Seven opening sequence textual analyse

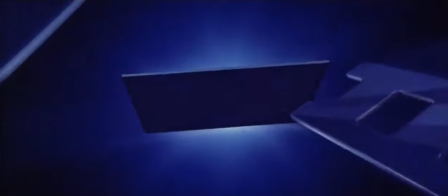The sequence of the film 7 is opened up by the institution's logo.
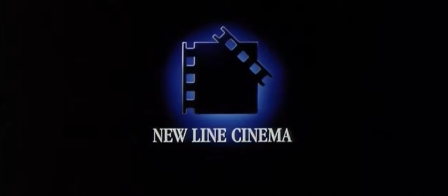It is visible for 13 seconds before it fades to black. This transition occurs and leads into an establishing shot.
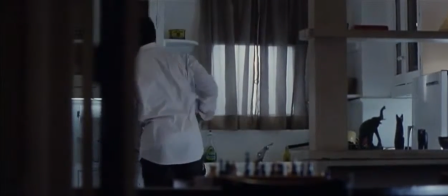Diegetic sound can be heard, car horns and sirens, which suggests the character is in a congested,
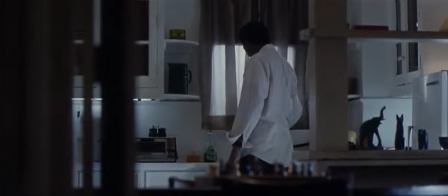busy area, which contracts with the character's actions.
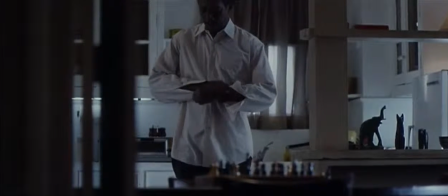Plenty of diegetic sounds are heard, such as the continuous sound of cars on the street outside,
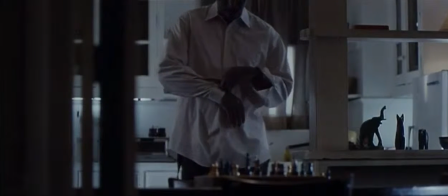as well as the TV playing on in the background on some sort of news channel.
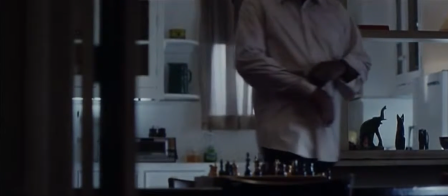This suggests that the character is intent on keeping up with current. The sequence uses Todorow's theory of equilibrium.
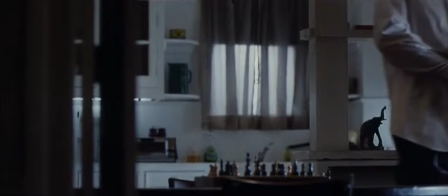This scene is the starting point of the whole sequence.
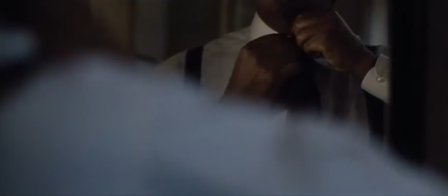The character's movements are very slow, suggesting he is used to his routine and is almost going about his daily life.
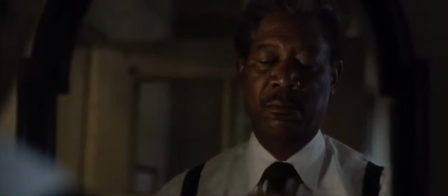A mid-shot is used to show his full movement, showing off his emotions whilst keeping the situation natural.
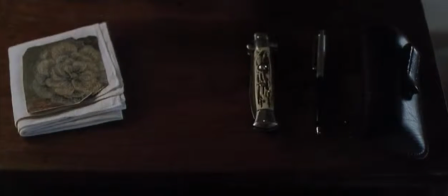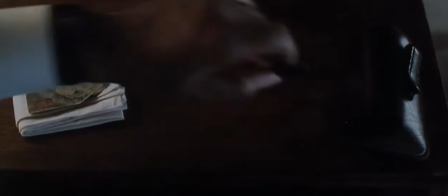A bird's eye view is used to show the top of the character's desk.
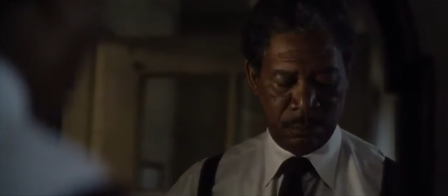It's used to give the audience an insight into what the character does for a living,
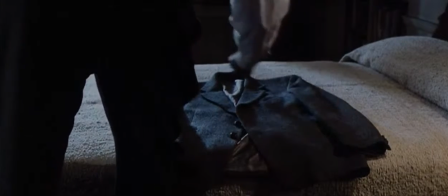which triggers an enigma code, as the audience, as of yet, don't know the entire story behind the character. The protagonist is seen in his home to set the scene for what is next to come without spoiling the mystery of the storyline.
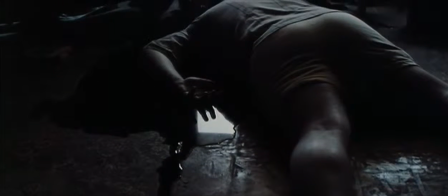The transition from the setting of the house to the scene of the actual crime scene was a fade to black after a light had been turned off.
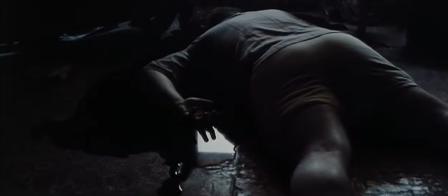The turning off of the lights could symbolize prominent death or darkness to follow.
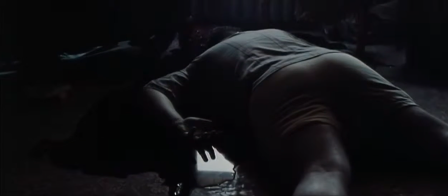In this shot, the audience can see a corpse laying in a pool of blood, which is the focal point of the shot.
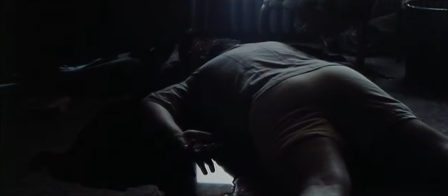This is a part of the growing enigma code. It is a mysterious scene that is yet to be explained, which intrigues the audience.
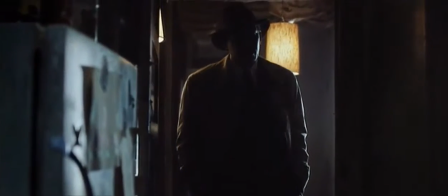At this point, disequilibrium occurs and the plot begins to thicken.
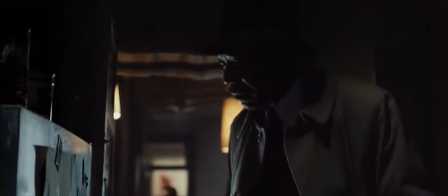There is a shallow depth of focus on the optophone. He is seen to be examining tools on a board.
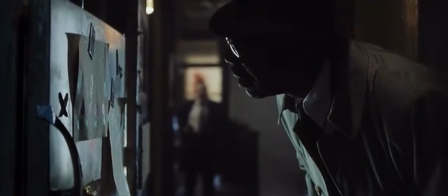It makes the audience feel as though they are looking in on the character the same way the character is looking in on the cues,
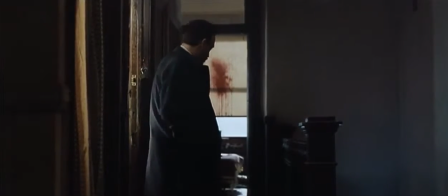in turn engaging the audience.
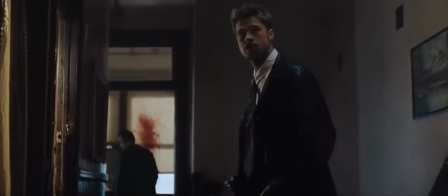There is a contrast in characters, old and young, which are binary opposites,
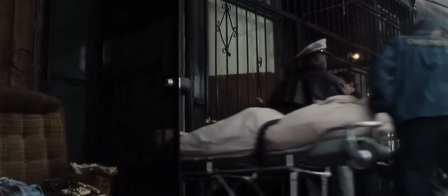which follows Levi Strauss's binary rule of opposites within the film. A camera dolly and tag is used to follow the character's movements and conversation.
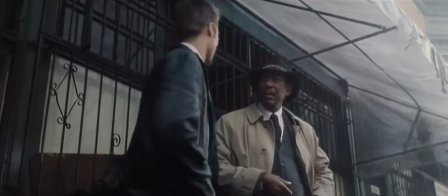The mise-en-scène makes the younger character seem mysterious due to the fact he is in all black,
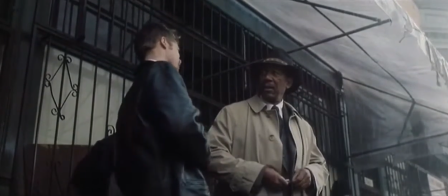whereas the older character is in old-fashioned clothes, suggesting he is old-fashioned in his ways.
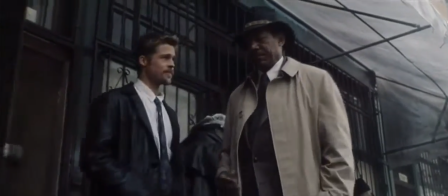The conversation scene also gives a sense of both a symbolic code as well as a cultural code,
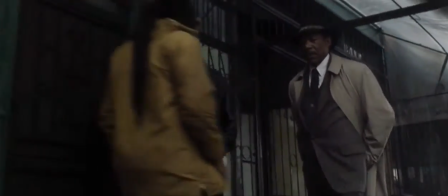as described in Barrett's theory. We can see a sense of prophetic fantasy in the sense of rain.
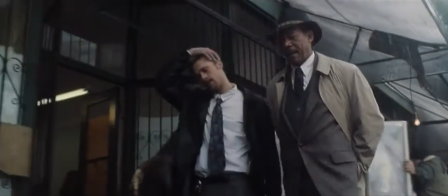This emphasizes the emotions of the scene and foreshadows imminent.
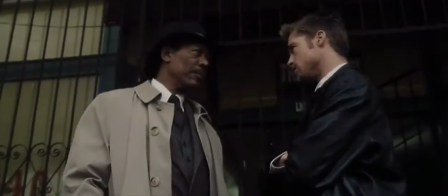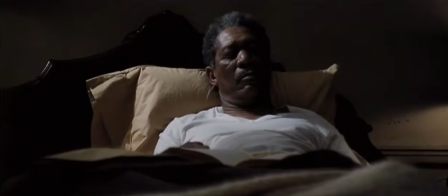The opening sequence fades out, showing both the older character in the bed and the
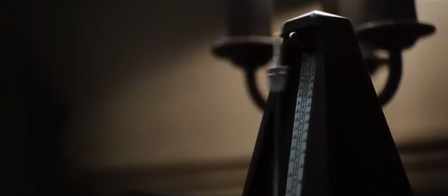metronome that helps him rest. This scene has the connotations of unrest and discomfort due to the denotations of the scene.
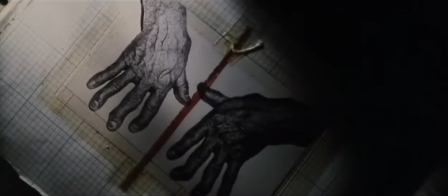Discordant music is heard throughout the entirety of the title sequence. This emphasizes the ongoing enigma code.
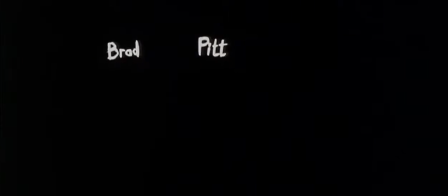The mise-en-scène doesn't give too much away, resulting in the element of mystery and the enigma code growing.
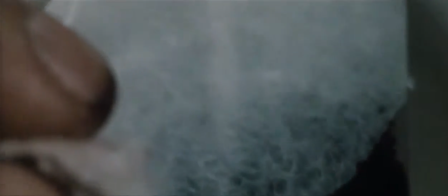However, it does give the audience a sense of what antagonist is capable of,
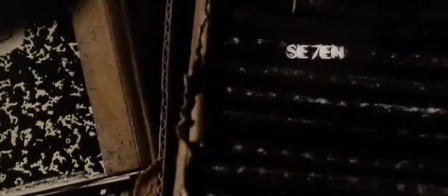due to the clues that have been shown explicitly to the audience.
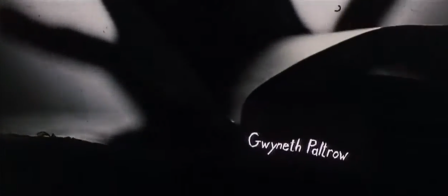The title sequence is almost an insight into the crime that has occurred,
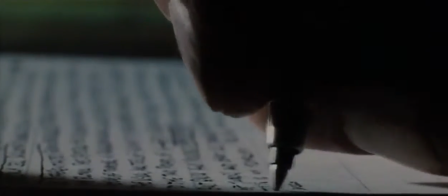showing us all the precautions the villain took.